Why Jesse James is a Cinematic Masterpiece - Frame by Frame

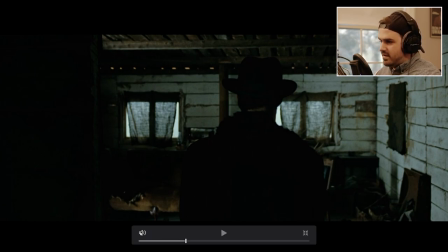right i'm stopping it right there so there's a lot of little details in that scene for starters this is Ed Miller guys waiting in a shack for Jesse to arrive to talk to him he is a rad of the group so he's obviously like under intense stress because he's standing in front of
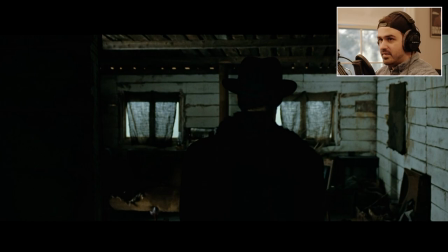like a major outlaw but you'll notice like key
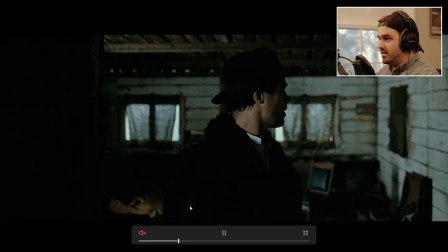differences here is the way these guys are lit so if you go back a
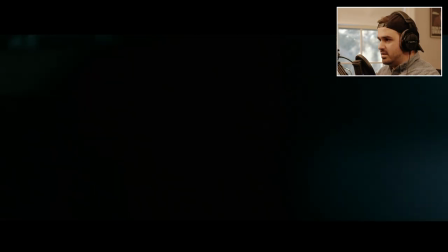little ways so it opens with this shot of like Jesse kind of
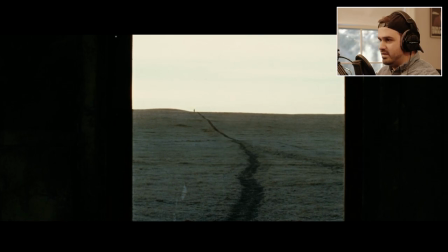like folding into the landscape through a dissolve this is very similar like what you would see in like a John Wayne Western or something or like Lawrence of Arabia with like vast distances and it's a simple like these
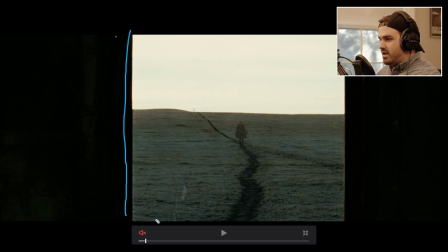shots are great you see him all time in Hollywood he's framed within a frame shots a lot of times you'll see them like in the middle of film but you're not like it's talking in your head saying like hey this is a frame within a frame so right Right here is this completely black negative space just kind of pulling your eye forward.
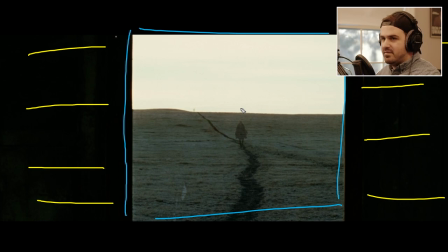It's almost like it's a scene within the film that's in 4x3 for like a second or two. So then Jesse kind of rides in and again it's just more imaging throughout the film that that's building up this like mythical image of Jesse James which really seeps into your brain as you watch it.
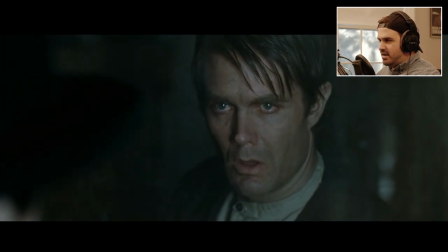And again the film has like a very slow meandering pace. So a lot of like the mythic dreamy imagery really keeps you interested I'd say
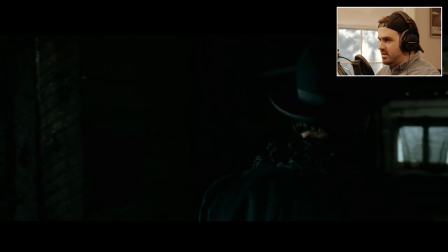And you'll see as you come in It's all about blocking so like Jesse's going over here.
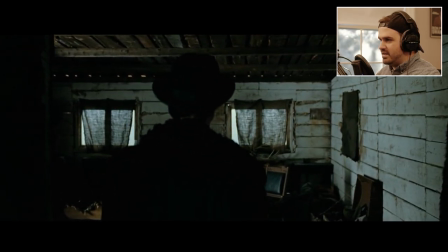So he's gonna get different lighting since he's standing away from the door
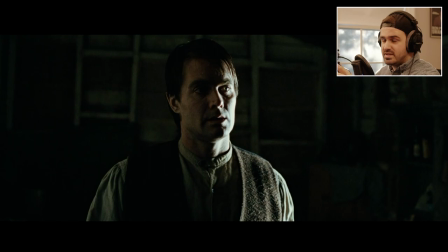So now since that he was looking outside to like a gloomy sky gloomy sky sun, whatever But look at him. He's he's hard lit right here. So you'll see That's very harsh highlights on his head.
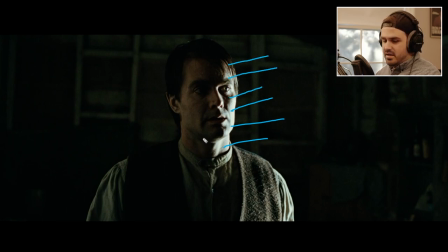That's not something you would normally do. And the other side, yeah, he's got some, like, neg fill over here. But this lighting here is clearly for his current character state. So his current character state is he's under distress, and he doesn't know if he's going to make it out of here.
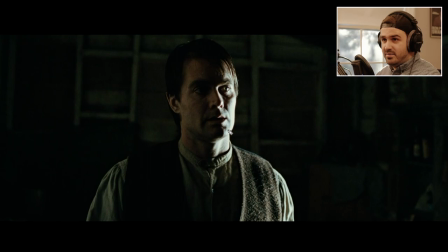Like, he doesn't know if Jesse's coming to kill him. That's why he looks at the gun.
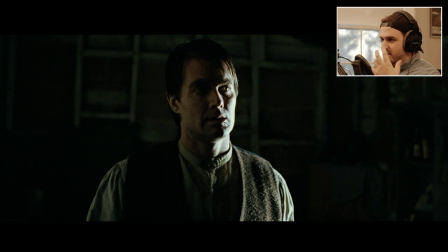And right off the bat, by the way he looks, the way he's dressed, the building he's in and especially now the lighting it's all telling the audience he's a wreck he's disheveled and he doesn't know what to do and again you'll see this a lot with like
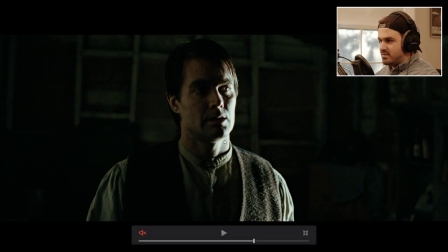like some of the best filmmakers like roger deakins or whatever they tend to work with people like production designers costume designers actors directors everybody who has like a cohesive vision towards like the current emotion like they they stay focused on the current scene so the current scene is ed miller thinks he's gonna
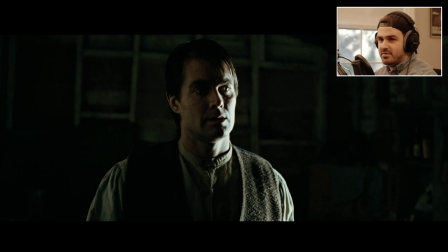die how do we convey this across all facets of filmmaking we don't just put him in a normal shack and then have him all stressed out and just light him normally no we want to light him harsh we want to make the shack disheveled we don't make him look disheveled we want to give him disheveled clothes once you do it across the board you get way more
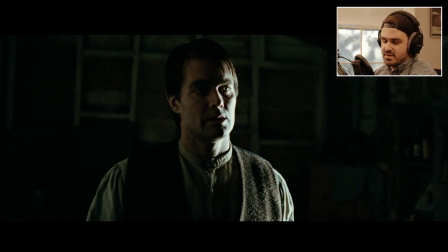of an emotion out of the audience from just the simplest things so you play this out and now you'll see like when
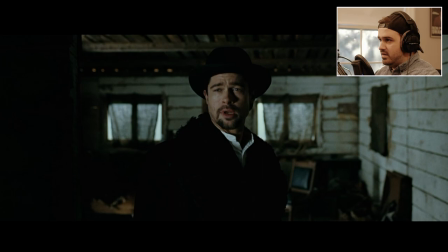you get to Jesse look at him he's looked completely different he's standing near the same window you know like theoretically if they're standing near the same window and they're they're here in here and there's a there's not a window window on a door my bed they should look the same lighting wise but they don't and
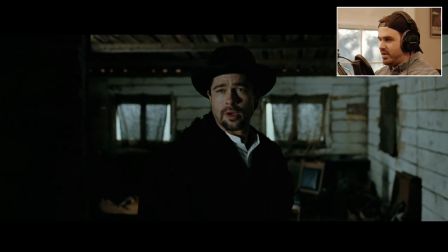you'll see he's got a soft like simple like Kira Skoro lighting on him but right here he's got he's got the famous like triangle under the eye like just elegant clean soft
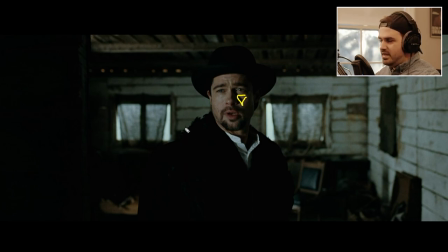soft painterly lighting on his face because right here with the light coming in on him he's the one in control of the scene so for him to be lit like this it makes complete sense
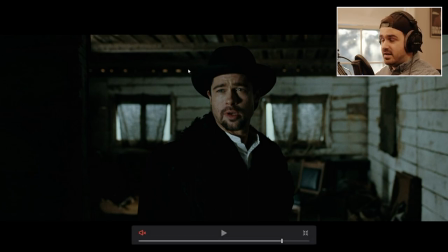it makes a complete emotional sense within the context of the scene that's a key thing here and it just stays like this and then as you go throughout the scene where i can just skip ahead a little bit there's the gunshot i was talking about
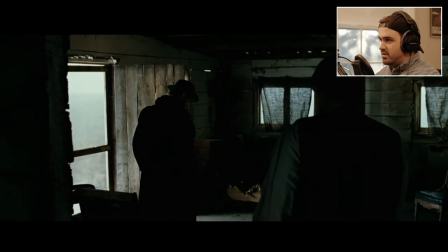you go ahead a little bit to this okay so go over here and skip this then they move to
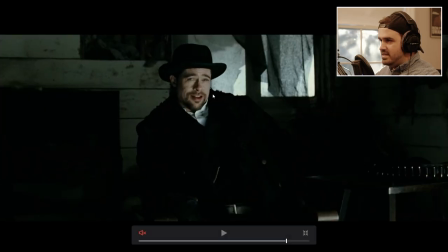a different position i mean still he's lit a little more elegantly he's leaning back he's like
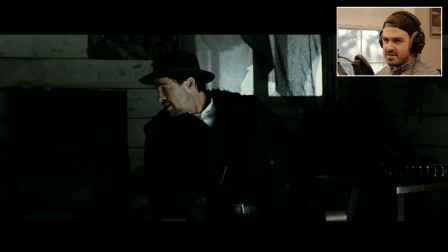he's kind of in glee like he's in control he's also wearing like black like he's like the arbiter of death you know and
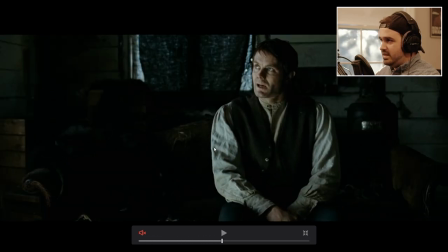you get back to Ed Miller just in a second and look at this guy he looks like a skeleton like again his lighting on his face right here it's a little harsher I don't know I'm not seeing the same soft lighting around his face I'm not seeing the
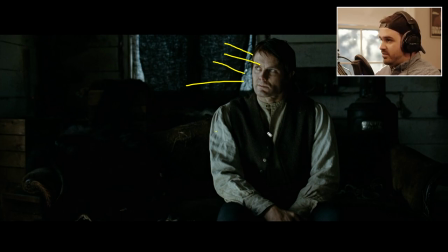same you know whichever pretty much this side of the room this side of the shot just a simple shot reverse shot is a completely different mood than Jesse's shot and this carries throughout the scene
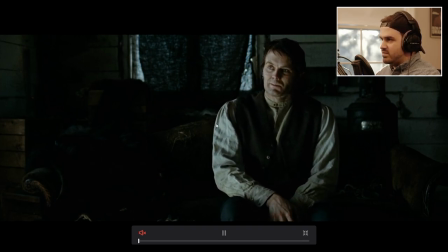and there's a one more thing I want to show you in this scene which I think is pretty just fantastic how'd
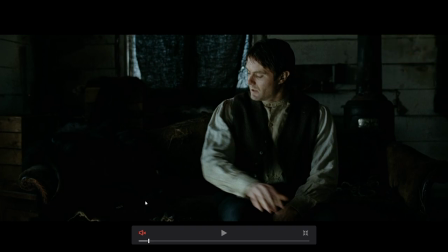you I'll play for you guys from here because you gotta you gotta you gotta honestly feel it well
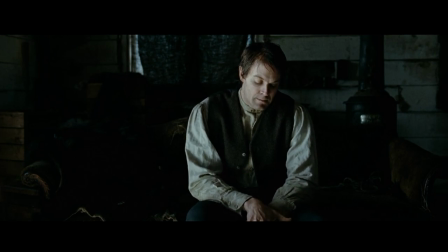you and me ain't been just real good friends lately that's not your fault you understand You hear talk though
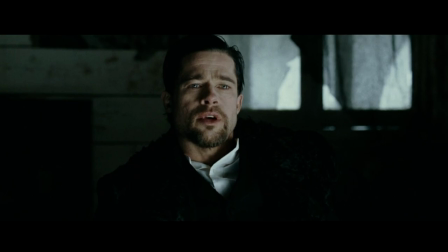Talk
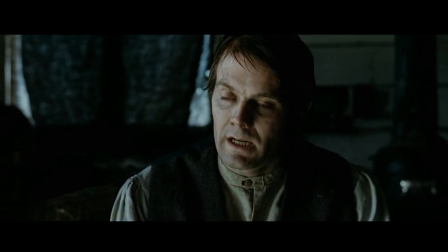People tell you things
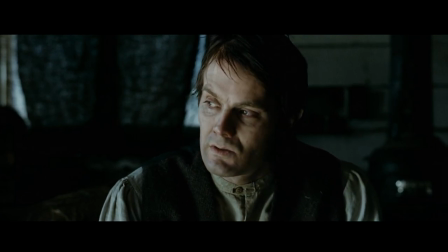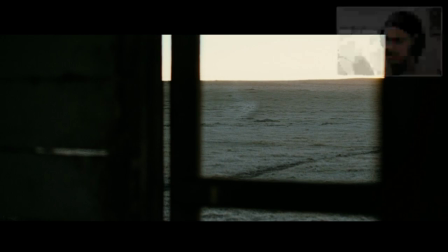That That right there That's what I was waiting to show you guys
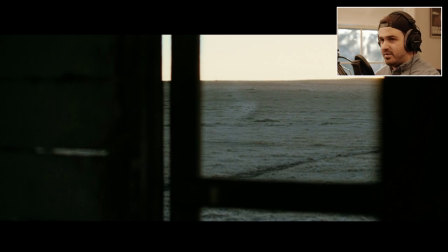This man's about to get killed basically There's a scene coming up where Jesse's like let's go for a ride And he kills him in the night And it's just that Simple like how long does this last watch